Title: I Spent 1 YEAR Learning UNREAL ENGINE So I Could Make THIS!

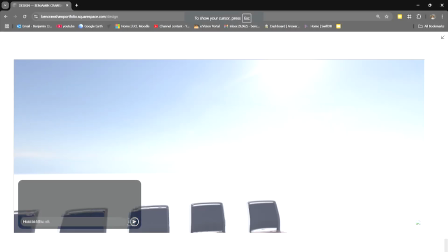Hello and welcome to this video.
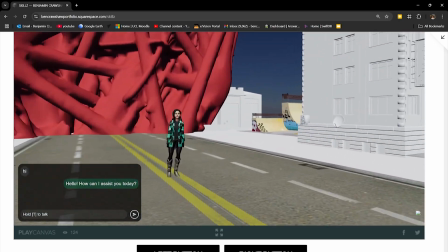Before we get started, I just want to let you know that this content is also available on my free interactive website, but more on that later.
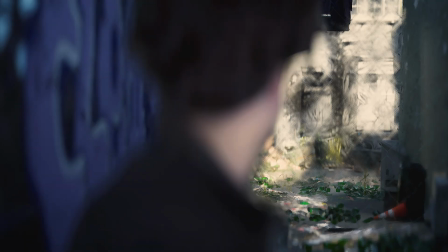We imagined a character who wanders down an alleyway and finds himself lost in a different world.
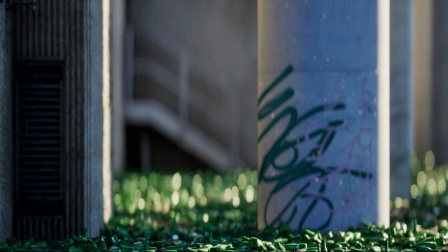The aim was to gradually stylize the shots until we reached a point of ultimate abstraction.
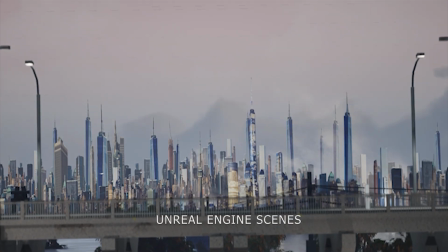I made the realistic shots in Unreal Engine, but the feedback I was getting from my team was make them more English.
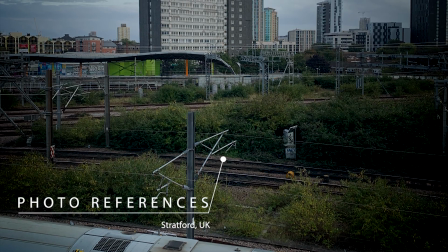The design lacked the sense of place and identity that you'd find in the details of a real street.
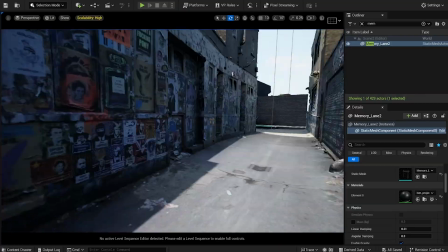The solution? Use a real street. I used a photo scan from Sketchfab, which I combined with my own scans and models.
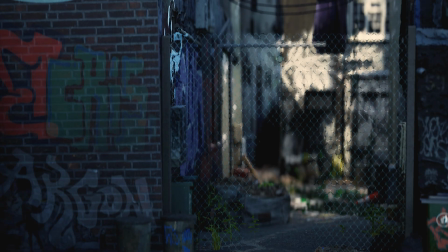I paid close attention to the camera angle for each shot, first establishing the environment with a wide shot showing the realism of the space.
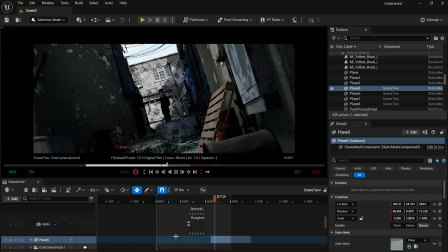When the tone changes and the character becomes inquisitive, the camera angle changes also, using an unnaturally low camera angle to show the unrealism which awaits.
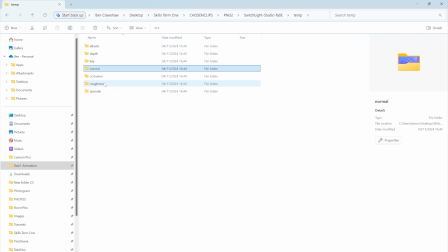We used an AI application called Switchlight Studios to generate roughness and normal maps for the green screen footage.
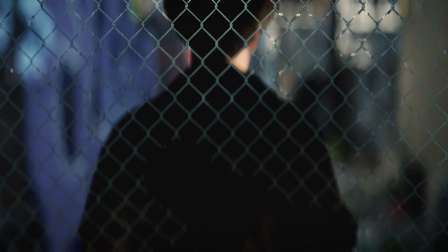I was amazed at how using Unreal Engine combined with AI software, I was able to make a photoreal recreation of a space.
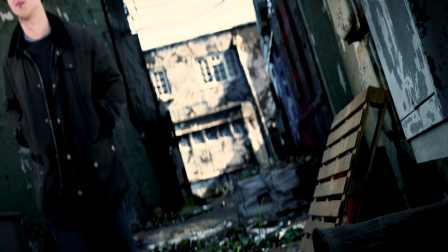Using photogrammetry, I was able to embed that space with an identity. It's like a snapshot of time at a specific place.
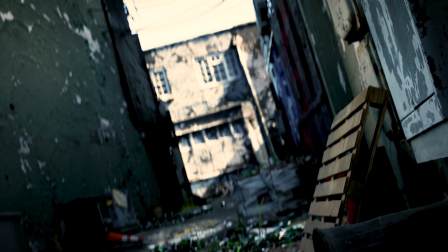And using filmed footage, I was able to bring that snapshot to life.
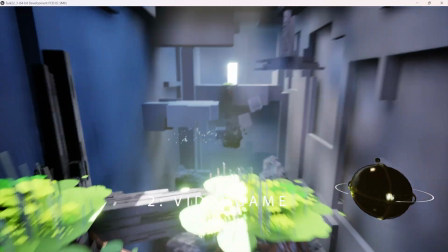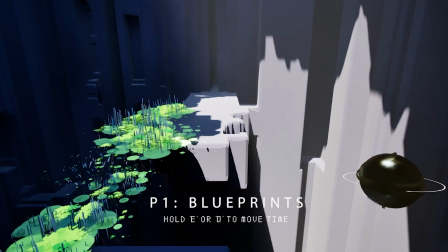The primary gameplay mechanic was allowing the player to control the sun, allowing light into the spaces, prompting plants to grow.
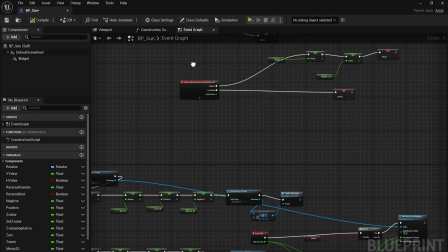I programmed the E and Q keys to rotate the sun, but we wanted to help the player find the sun's position.
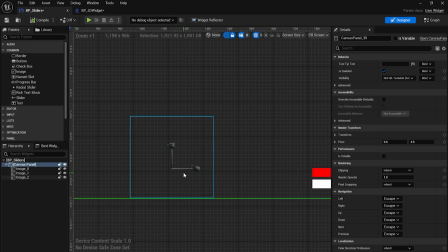I first added a 3D object to a widget, which rotated with the player's input.
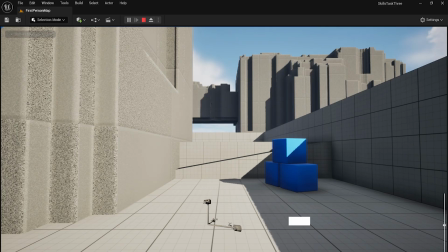This was an imperfect solution, as it wouldn't always point towards the sun.
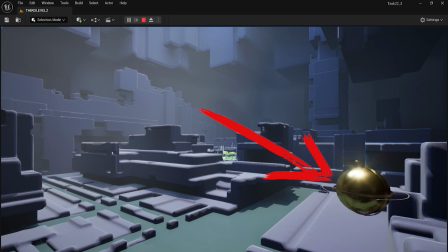The design was improved upon by my teammate through a sundial added to the first-person blueprint.
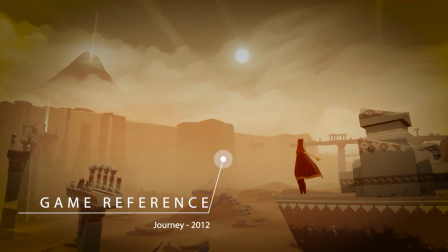This sundial was the perfect fit for the wider aesthetic of an ancient ruin.
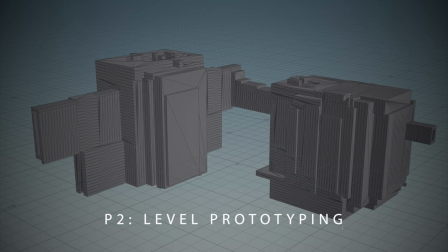I was tasked with curating the project, applying the Houdini script to the levels and laying out the assets and blueprints.
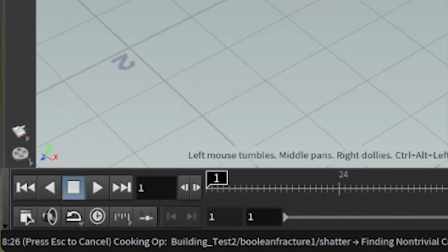This was a time-consuming process, as the Houdini script could take 10 minutes just to open, and the blueprints had to be placed one at a time.
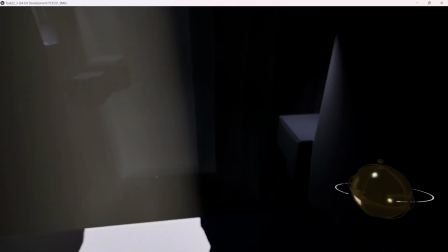We wanted the gameplay to feel like a journey through the architectural layers of an ancient civilization.
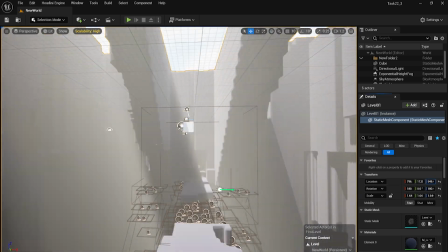To get the most out of the levels we'd designed, I tried to combine them to form new levels.
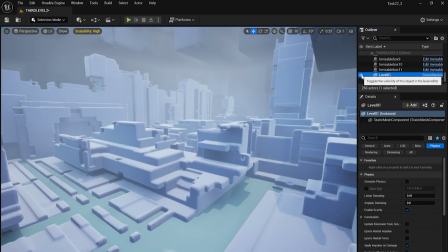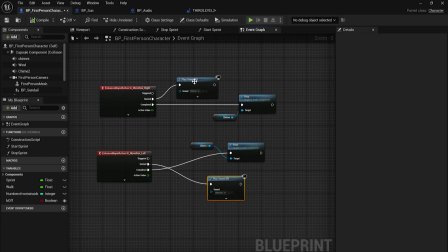Additionally, I added a water material, sound effects, and player prompts in a font reminiscent of ancient runes.
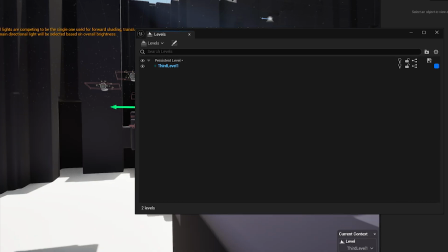To begin with, we tried to stream the levels, but in the end I used a camera fade to transition between them.
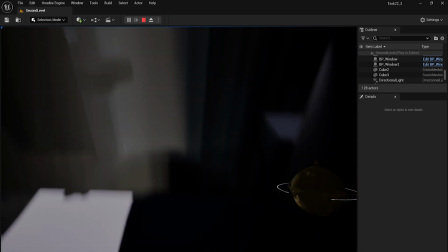Due to the nature of collaboration and unpredictability of Houdini, it was challenging to make sense of the level's layouts.
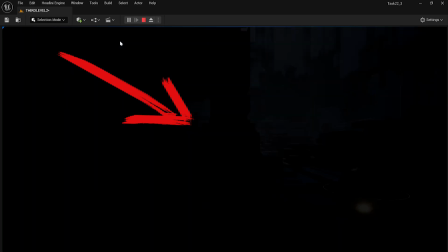For example, designing the exit to level 3 as here was a very different thing to finding it during a playtest.
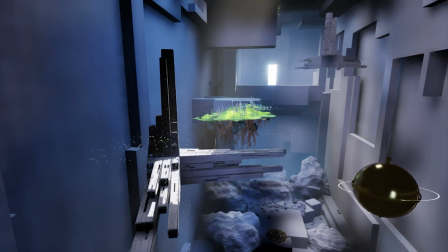Despite being the one to lay out the blueprints, program the sun controls,
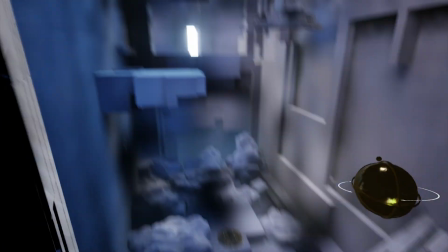and set the sprint speed, it was still a struggle to solve each level.
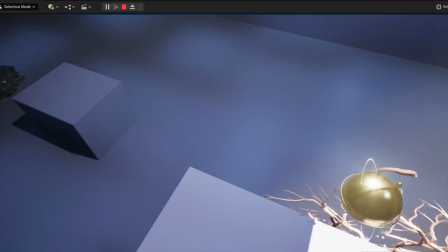We wanted to give the player agency by developing a range of mechanics, thereby enriching their experience with novelty and variety.
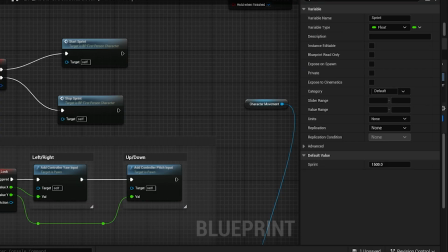This was a balancing act, as say increasing the sprint speed might make it possible to complete level 2, but mean you can completely bypass the mechanics on level 1.
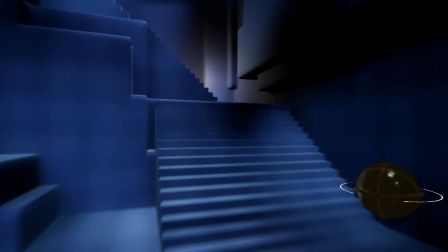Only by playing the game could I understand the space, and mechanics required to traverse it.
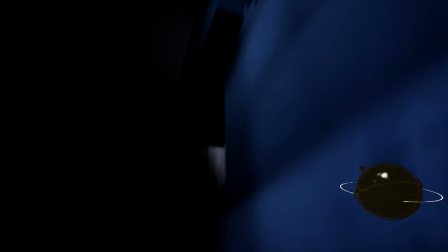Because I hadn't designed the levels, assets, or primary blueprints, I became the game's first player.
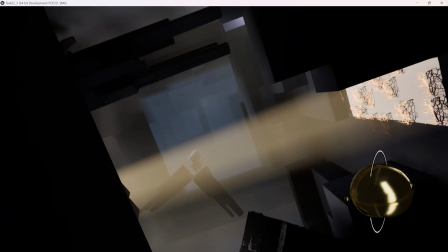As I played the game, I understood it, and as I understood it, I designed it.
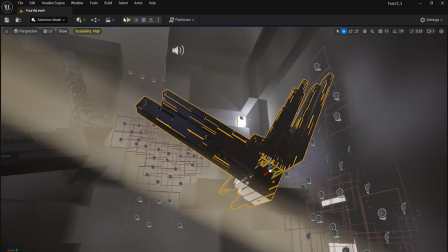For example, these structures are just meaningless shapes,
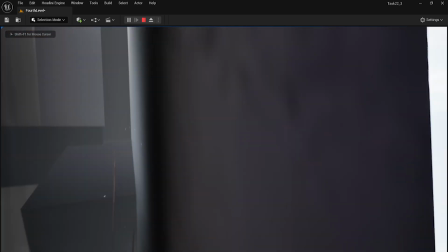until you add vines, which let you reach them, turning them into balconies.
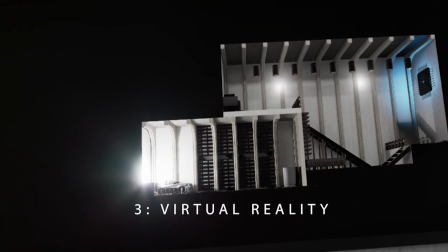We wanted to subvert the player's sense of scale, shrinking them down to view the world from a new perspective.
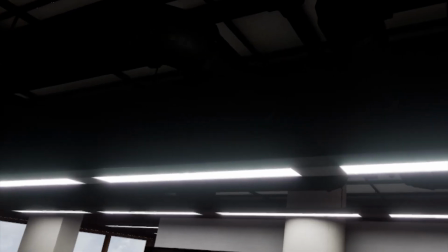However, as the game ends, their sense of scale is again subverted, making them realize the entire space was miniature all along.
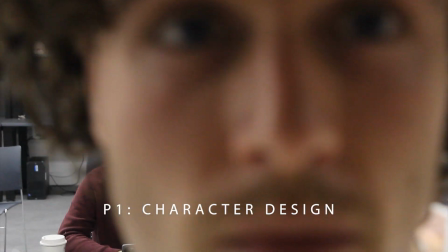Initially, we planned on using filmed footage for the final subversion,
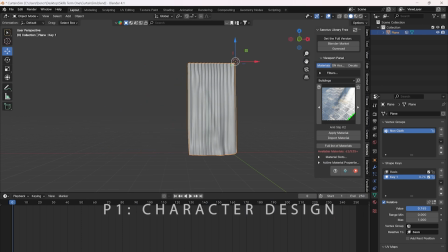unveiling it from behind a curtain, making the player realize the studio space was miniature as well.
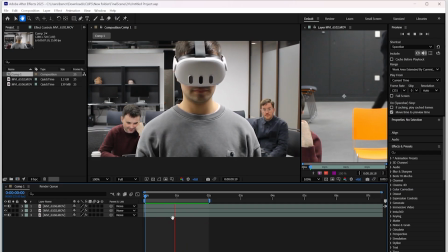We thought that the obviously 2D footage would break the immersion, so instead, I rigged and animated some hands.
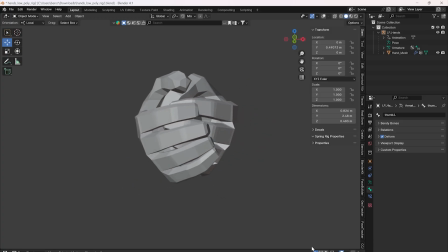They slowly descended on the player to pull them up and out of a box.
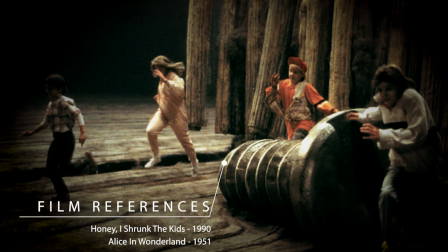Our game challenges the player's perception of their physical environment by changing their scale.
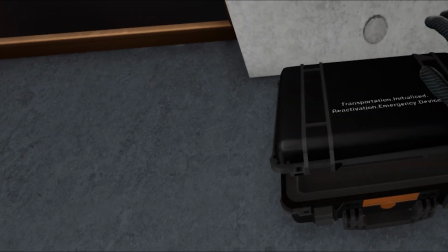However, it also challenges their perception of their technological environment through the story and gameplay.
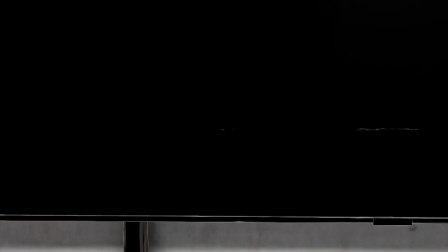Contemporary life has distanced us from technology. For all we know, your TV might function through the services of a tiny person.
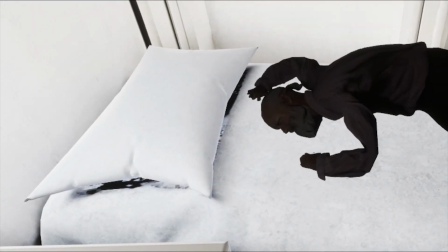In our game, this is the case.
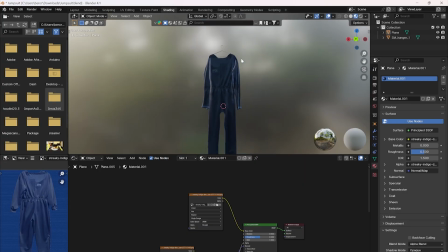While designing the janitor, I also designed the objects around his apartment, opting for an elderly man added to the mystery of the space,
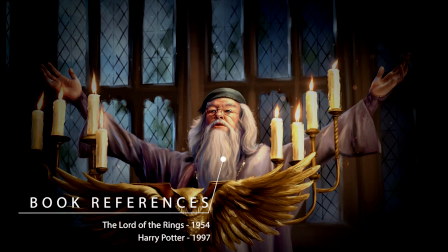with his implied life and backstory prompting questions in the player about the length of time the TV has been there.
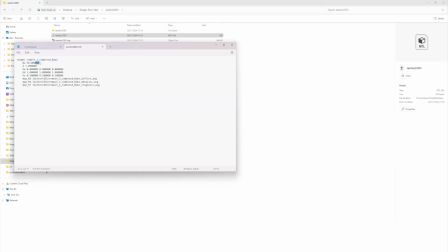I designed him in Character Creator, then edited his material file so I could upload him to Mixamo,
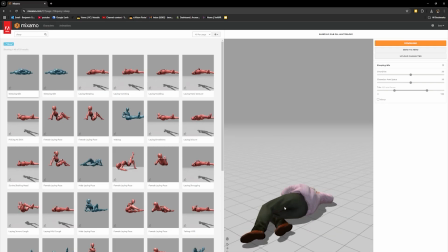where I could download a variety of animations to bring the character to life.
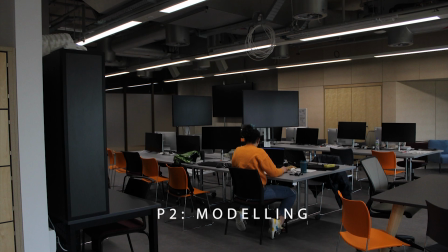Our game alters the player's perspective on and perception of our studio space.
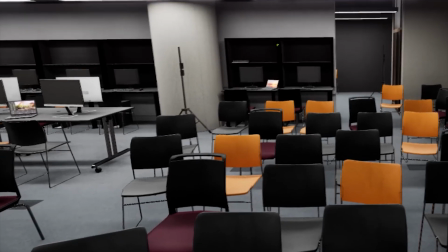In order to provide this new perspective, we first had to recreate the studio space digitally.
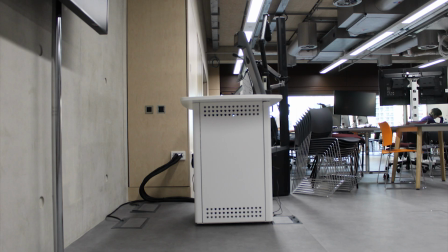I started by flipping tables and chairs from around the studio and checking for product codes.
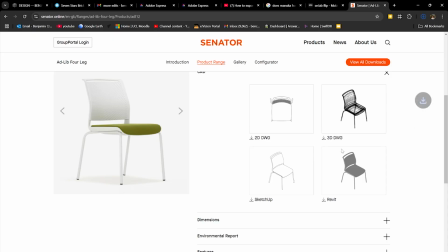I then found the 3D models online.
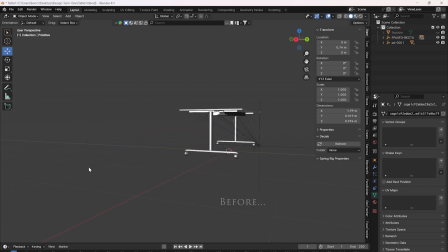It took some cleaning up to make them game ready, but the one-to-one accuracy of these objects helped to sell the similarity of the space.
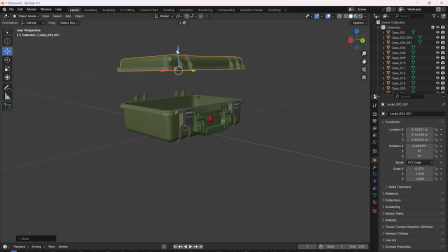Additionally, I joined and booleaned Sketchfab models to make them interactable.
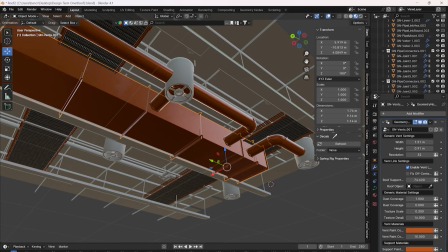I used a GeoNode to model the ceiling, so the details were off,
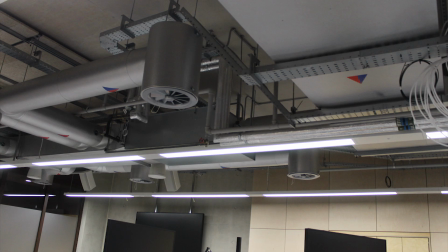but by matching the general shape and industrial aesthetic, I was able to achieve its likeness.
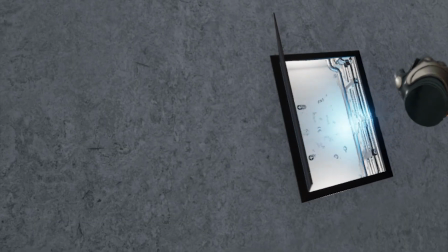Finally, I made the plug socket world. I reimagined the inner workings of a plug head,
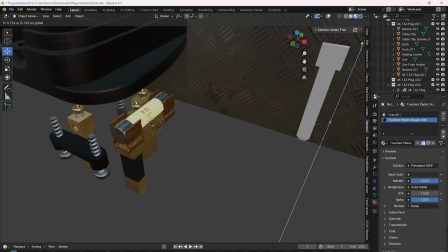using parts made to support batteries to instead support cables which run along the floor.
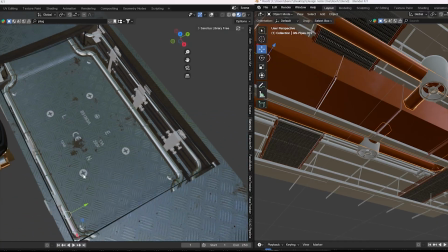I used the same GeoNode I used for the ceiling, mimicking the mechanical characteristics of industrial architecture.
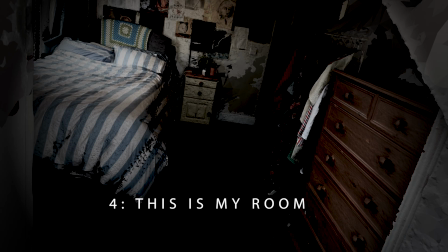This is my room. Except, it's not actually my room.
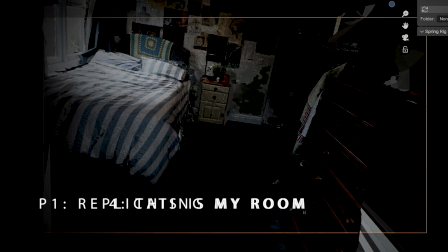It's a 3D scan of my room. This is my room.
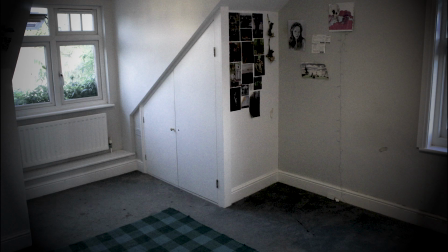Or at least, this was my room. For 2 weeks, while my brother was supposed to be taking up the carpet.
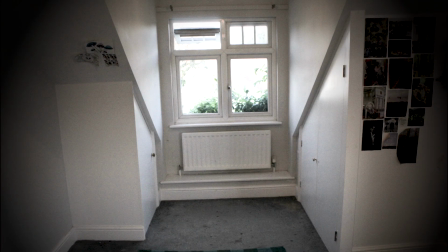It was strange. My room became a kind of liminal space. This came at a time of change in my life.
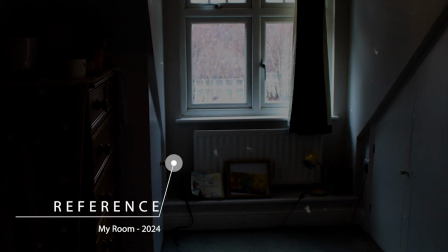I was moving to a new city and changing career path. I felt sad.
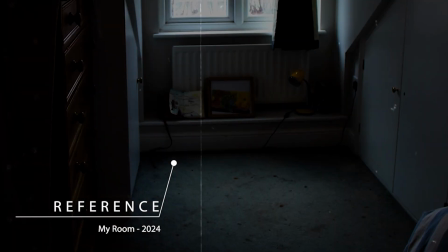This carpet, with its paint stains and cat hairs, had become a part of me.
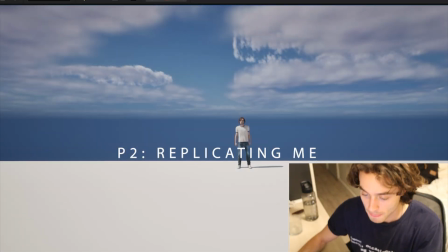This is me. Except, it's not actually me.
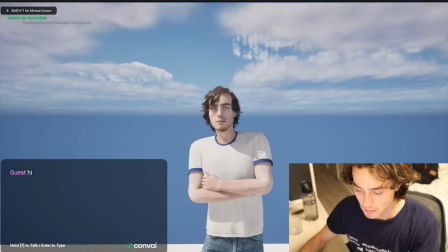It's an AI chatbot trained on my life and memories.
Hello there.
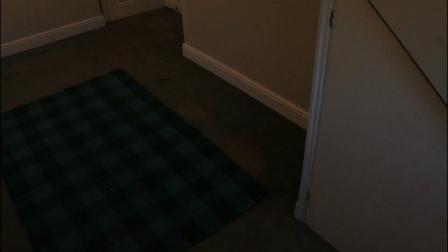Before my brother took up the carpet, I scanned my room. This digital copy will last long into the future.
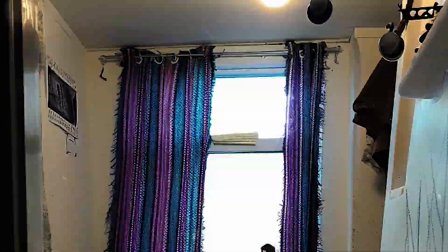Another carpet might cover the floor, and another boy might cover that carpet in paint.
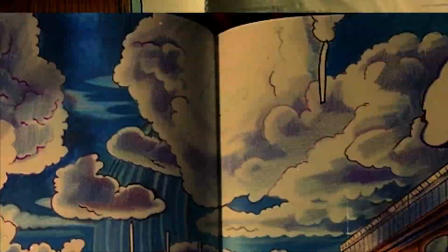By this point, my room will only exist as a reproduction.
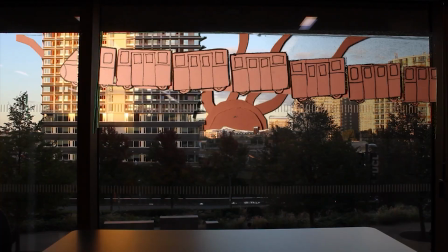Like a layer of my identity. Like a snapshot of time in a specific place.
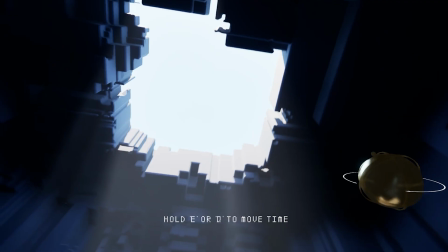It'll become like a narrative embedded in virtual space. A digital twin of the real world.